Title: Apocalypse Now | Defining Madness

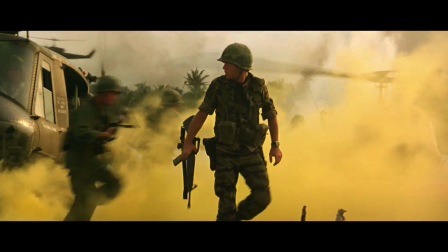John Milius hones in on the post-war tension in the mid-70s to criticize the dehumanizing aspects a weathered soldier can bring to his surroundings.
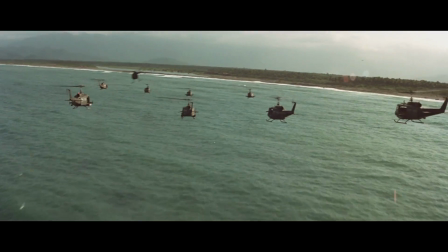From the writer's perspective, his adaptation of Heart of Darkness needed to criticize USA's involvement in the war,
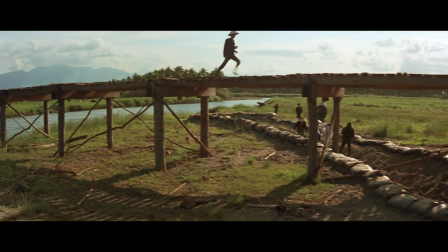meaning that he had to create characters that the audience can find inhumanely shocking.
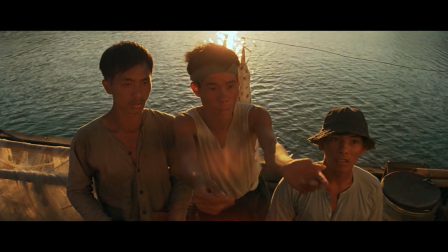Come on, hurry up, motherfucker! Move it! Come cook! Come cook, you too, come on.
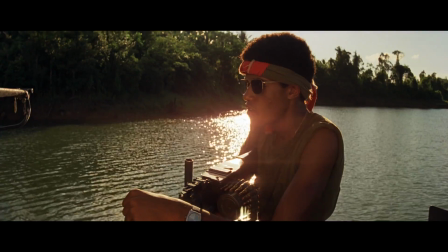Keep your eyes open clean. I got you, Chief.
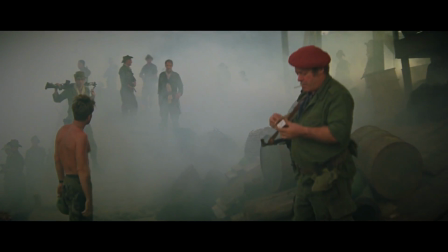The redo version of the film, in my opinion, is more faithful to Heart of Darkness, as an extended scene shows the effects of colonization by the French.
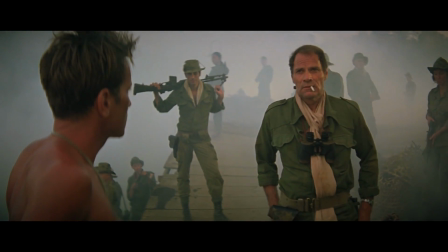Willard and his crew visit a French rubber plantation and engage in debate with the plantation's owners,
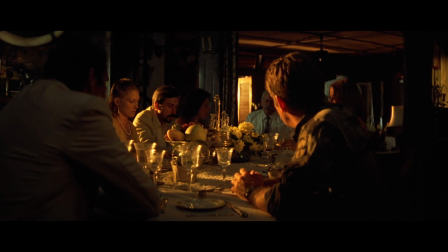who wish to remain in Vietnam as they consider it to be the last remnants of France's past imperial glory. The
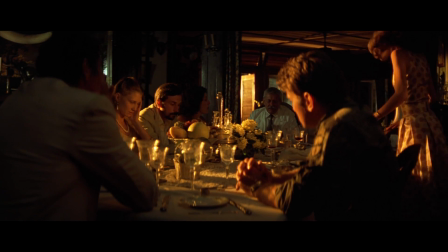contrast in appearance and personality of the American and French characters helps the viewer to critique which
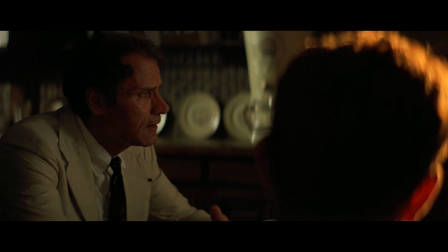country, the US or France, has had an impact on Vietnam society. With the French trying to civilize and the US attempting to suppress,
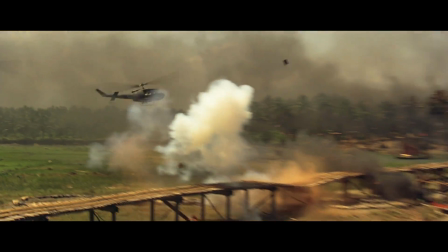it's clear that Coppola aimed to highlight the effects of both nations, showing Willard's surprise of civility amidst the war-torn Vietnam.
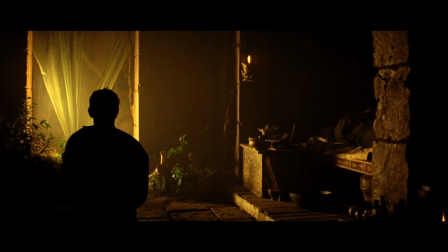Kurtz's moral corruption is linked to his madness. He permits the evil within him to gain the upper hand.
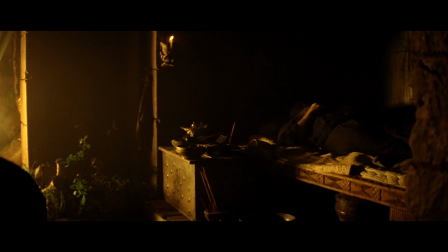Kurtz's appalling moral corruption is a result not only of external forces such as isolation and loneliness imposed by the jungle, but also of forces that lie within all men and await the chance to emerge.
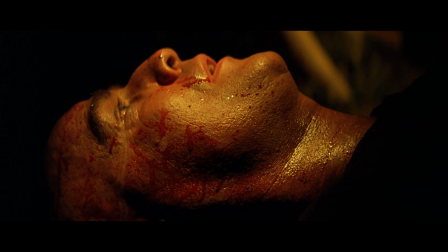Kurtz perhaps realizes the depth of his own moral corruption when, as he lays dying, he utters, "Horror."
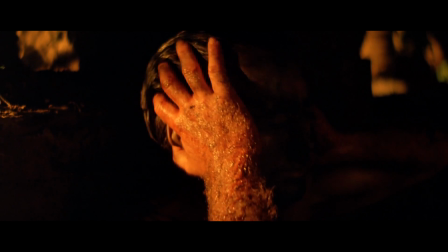Horror.
This quotation also serves as a reminder of the horrors Colonel Kurtz has produced independently of the US military machine.
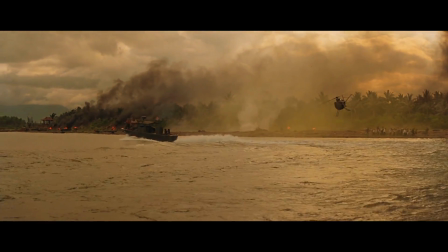The savage nature of man is reached at the end of the journey, not upriver, but into his own soul.
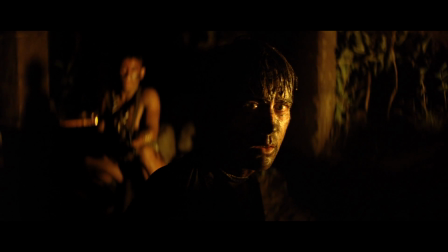Coppola illustrates his moral ambiguity with light and dark imagery that often blends together.
Colonel Kurtz states that, Without feeling, without passion, without judgment,
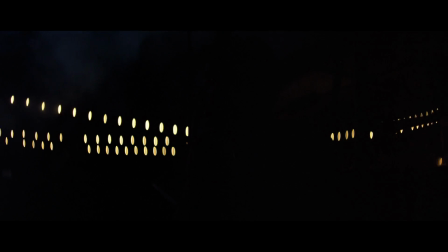because it's judgment that defeats us.
Kurtz believes that moral judgment is out of place in war and serves only to prevent victory.
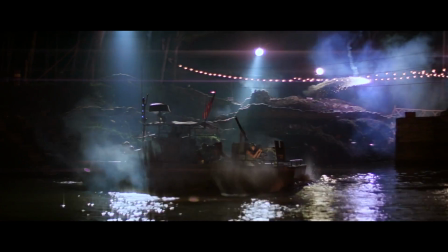With this quotation and its encompassing monologue, Kurtz explains to Willard why he himself gave into the temptations of the jungle,
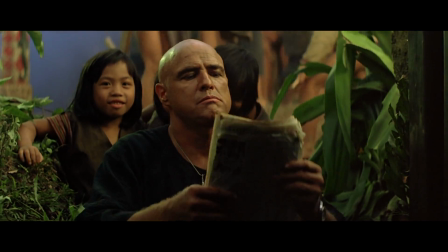to deify himself amongst the tribe, and to practice behaviour devoid of moral constraints.
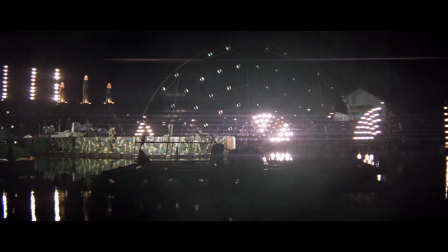Captain Willard's crew consists of experienced and inept soldiers, who are not given the full details of Kurtz's extraction.
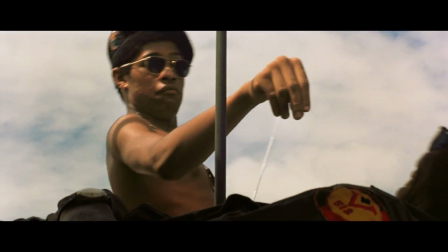Coppola included the 17-year-old Mr. Clean to illustrate how America was clutching at straws to push troops into Vietnam,
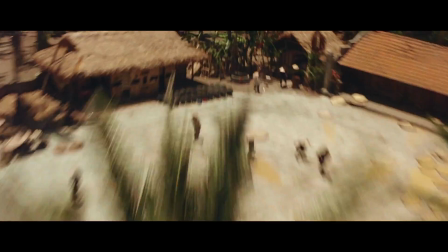and to show whether the death of Mr. Clean, or Marines in general, were truly imperative in winning the war.
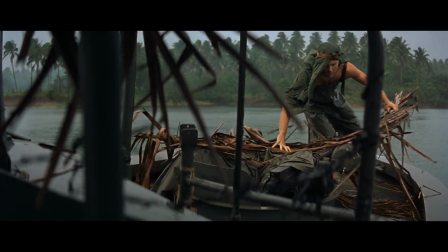The innocence of soldiers are portrayed in a more impactful fashion, with Lance's cheerful, hippie character quickly shattered through the journey.
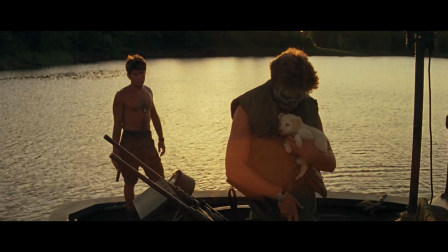A young puppy he adopts is killed during a firefight.
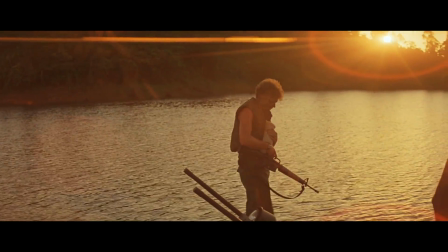Lance has lost the only thing that has kept him happy throughout the conflict, and upon losing the dog, Lance no longer feels the warmth of a friend in a world of war.
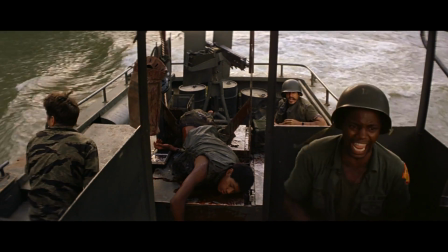Child! Child! Check out Clean! Captain, he's it! Clean's it!
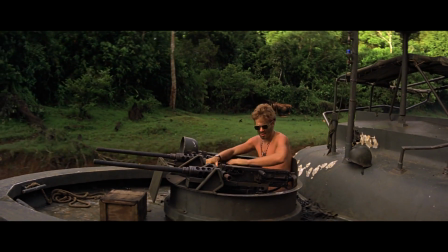Where'd the dog go? Nine! Check out Clean!
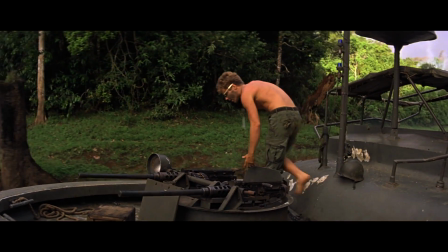Where's the dog? We gotta go back and get the dog!
The puppy stood for Lance's humanity, but now it's lost.
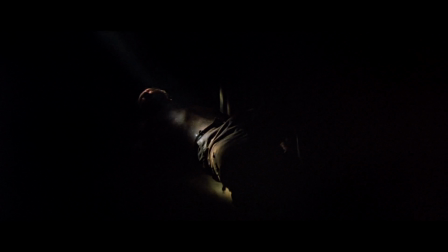Kurtz's ideals are clearly immoral and corrupt.
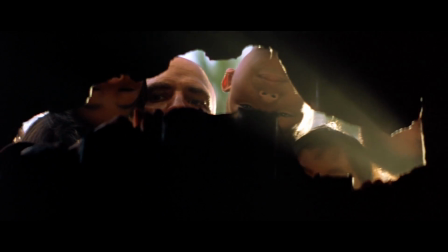He is a man on the edge of civilization, a man free in mind and morals, a man who abandoned the Western philosophy, which itself has been revealed to be corrupt.
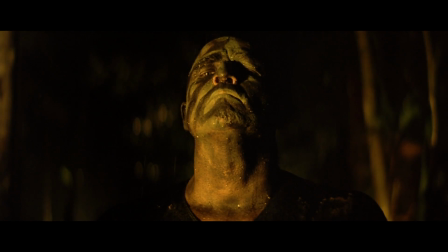The exploitation of the natives can be seen as Kurtz's white man persona being used to his full advantage.
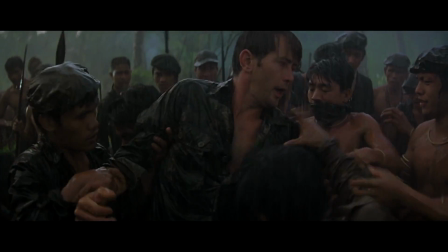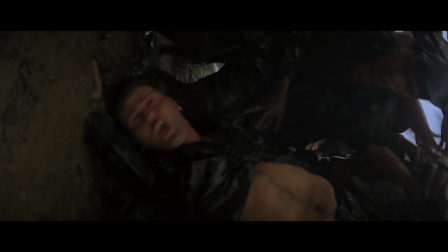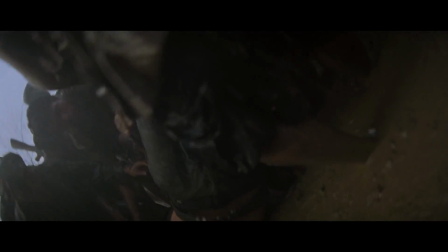His limitless power drives his corrupted morality.
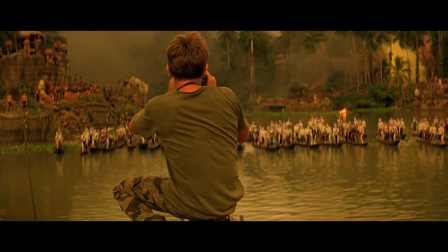Willard's entry to his compound overwhelms the viewer in this hidden yet disciplined society, complete with a sense of a community and working population.
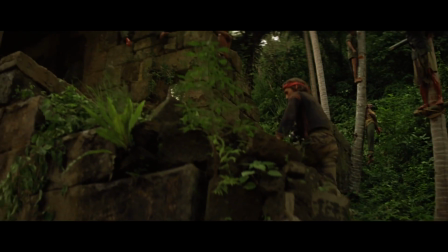The enormity of Kurtz's work is what Coppola excellently portrays through the use of set design.